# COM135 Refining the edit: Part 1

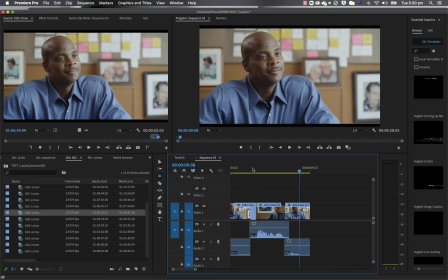(12:30)
When you're doing fine cutting, there's an element of this that is about your own personal sense of timing and intuition. You have to get to a point where you feel comfortable with the way the edit flows. That in and of itself is kind of a skill.
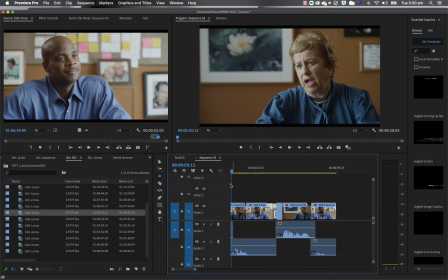(12:43)
And I think that it's probably wise to stop and think about this in a way that is useful for you. so when I'm looking at
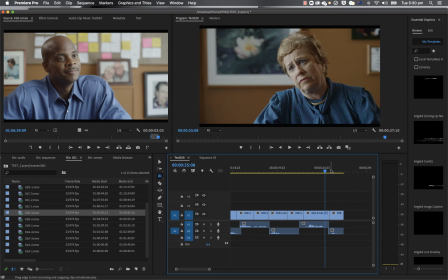(12:51)
a cut in fact let me go back and look at this this version of the cut which is not quite ready to be it's not a finished cut
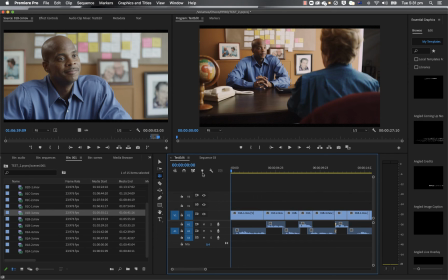(12:59)
it's just a test let's have a look at how this flows and and what what's going on okay I'm really
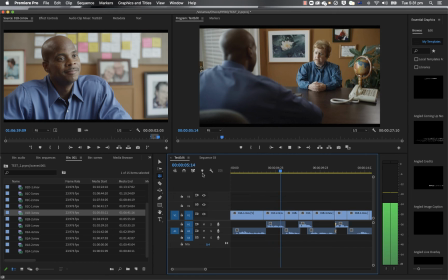(13:06)
sorry your son lost his job but I truly am then why can't you be more understanding we've been understanding but he'll find a new job And when he does,
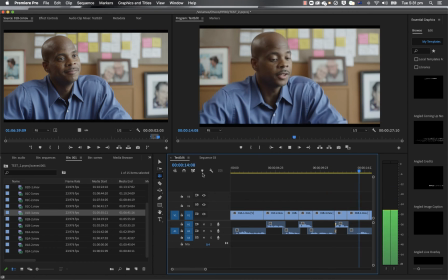(13:15) you're more than welcome to come back. But all my friends are here. Look, you might not believe me, but the public nursing home, it's not that bad.
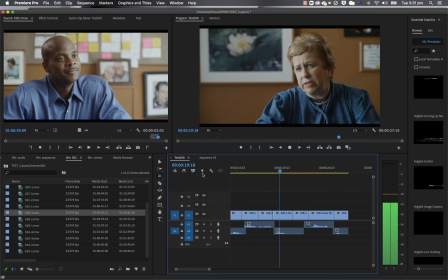(13:24) I don't believe you. How long do I have to come up with the money? Two weeks.
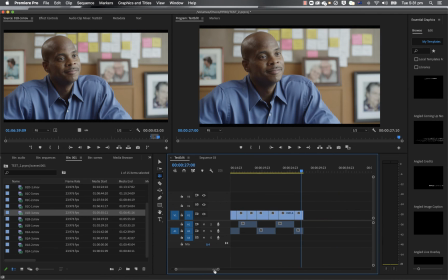(13:32)
So when I look at this, there's breathing room and there's probably too much space in some instances and not enough in others.
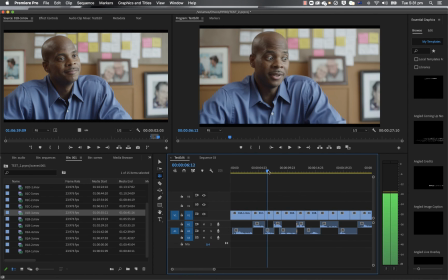(13:38)
And one of the first things that jumps out at me is this edit here.
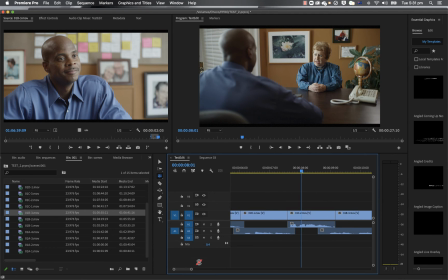(13:42)
I can really see, when I go and scooch in on this, and I will go back and make this big again so that you can enjoy that. Hold on. Expand the track. When I look at this, I know that the audio of the performance is all sitting there nicely, but I also can see that it feels rushed.
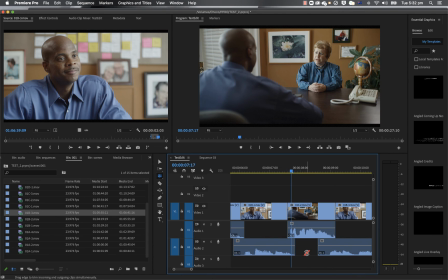(14:02)
To me, when I look at how these performances sit against each other, I feel like she needs more breathing room. And so in this case, I might want to do a ripple edit. and for me if I'm doing a ripple edit right and I'm using the b tool I accidentally selected a tool from a different universe I have a universe um
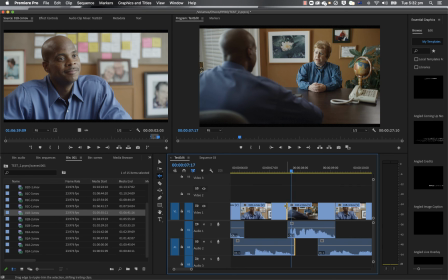(14:21)
what I want to do is look at this edit and think about giving it some speed right so I'm thinking okay
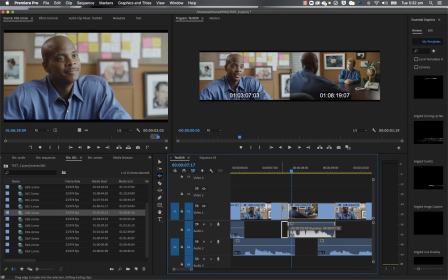(14:29)
I want to go and grab that clip and pull it back a little bit maybe not a lot but a little and then I want to check and see what's going on.
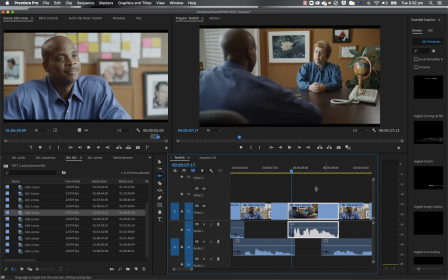(14:36)
So as I do that, you can see that it has pushed all the other edits down because I've linked the clips and I've made sure that I'm not gonna lose sync on anything. If you're not sure if you've done that, have a look around quickly because if you see any little red and white la-di-da numbers and stuff, that's definitely something to be concerned about.
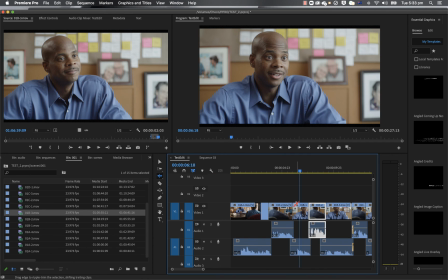(14:55)
But here, because I've turned that on and I've done a ripple edit, I can just quickly go and understanding, but you'll find a new job.
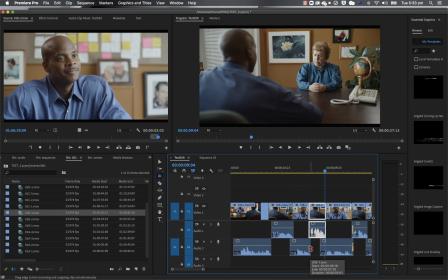(15:03)
It still feels a little strange and I think part of it is because this particular clip here, the sound coming out on that probably isn't fully resolved. So because I only want to grab this one bit, I'm just gonna pull that out on its own and see if that helps.
We've been understanding. But he'll find a new job.
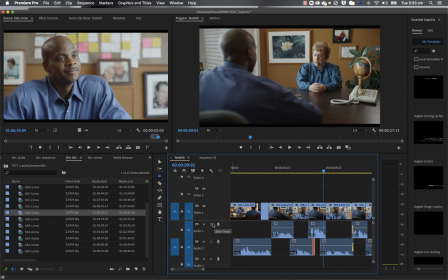(15:22)
So sometimes you can hear things that you can't see and one of the things that's really helpful is using your solo tool. So when you solo a track and go checking it out, let me just zoom in so we can have a looky look because I think that there might be a breath here that's giving me the poos.
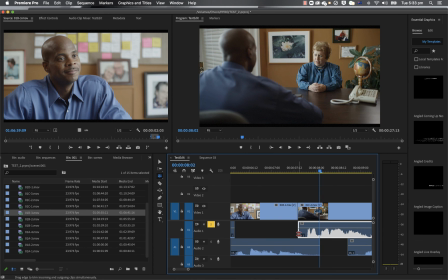(15:36)
Yep, okay. So here what I can see is that there is a tiny little breath and it bothers me to no end.
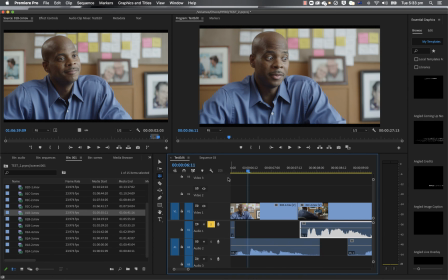(15:42)
So I'm just going to get rid of that breath because it's right at the start of the clip.
But you'll find a new job.
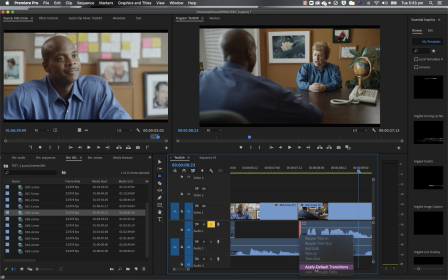(15:49)
Now when you have something that just doesn't want to resolve nicely, you can do what I would consider a soft cut. So this is a way of kind of making a very, very small fade on a clip,
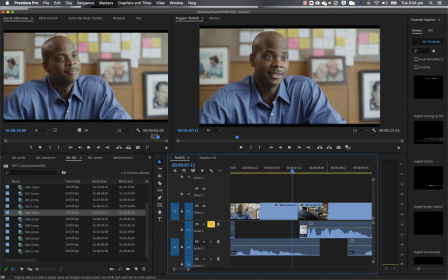(16:02)
maybe four frames, six frames, just to get around any weirdness in audio. So when I do this, and I can see once again that there is that tiny little peak there, so I'm just going to get around that.
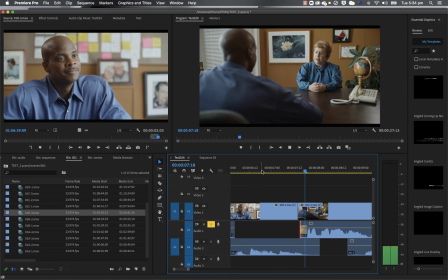(16:15)
And then I listen to that.
But he'll find a new job.
That bothers me less.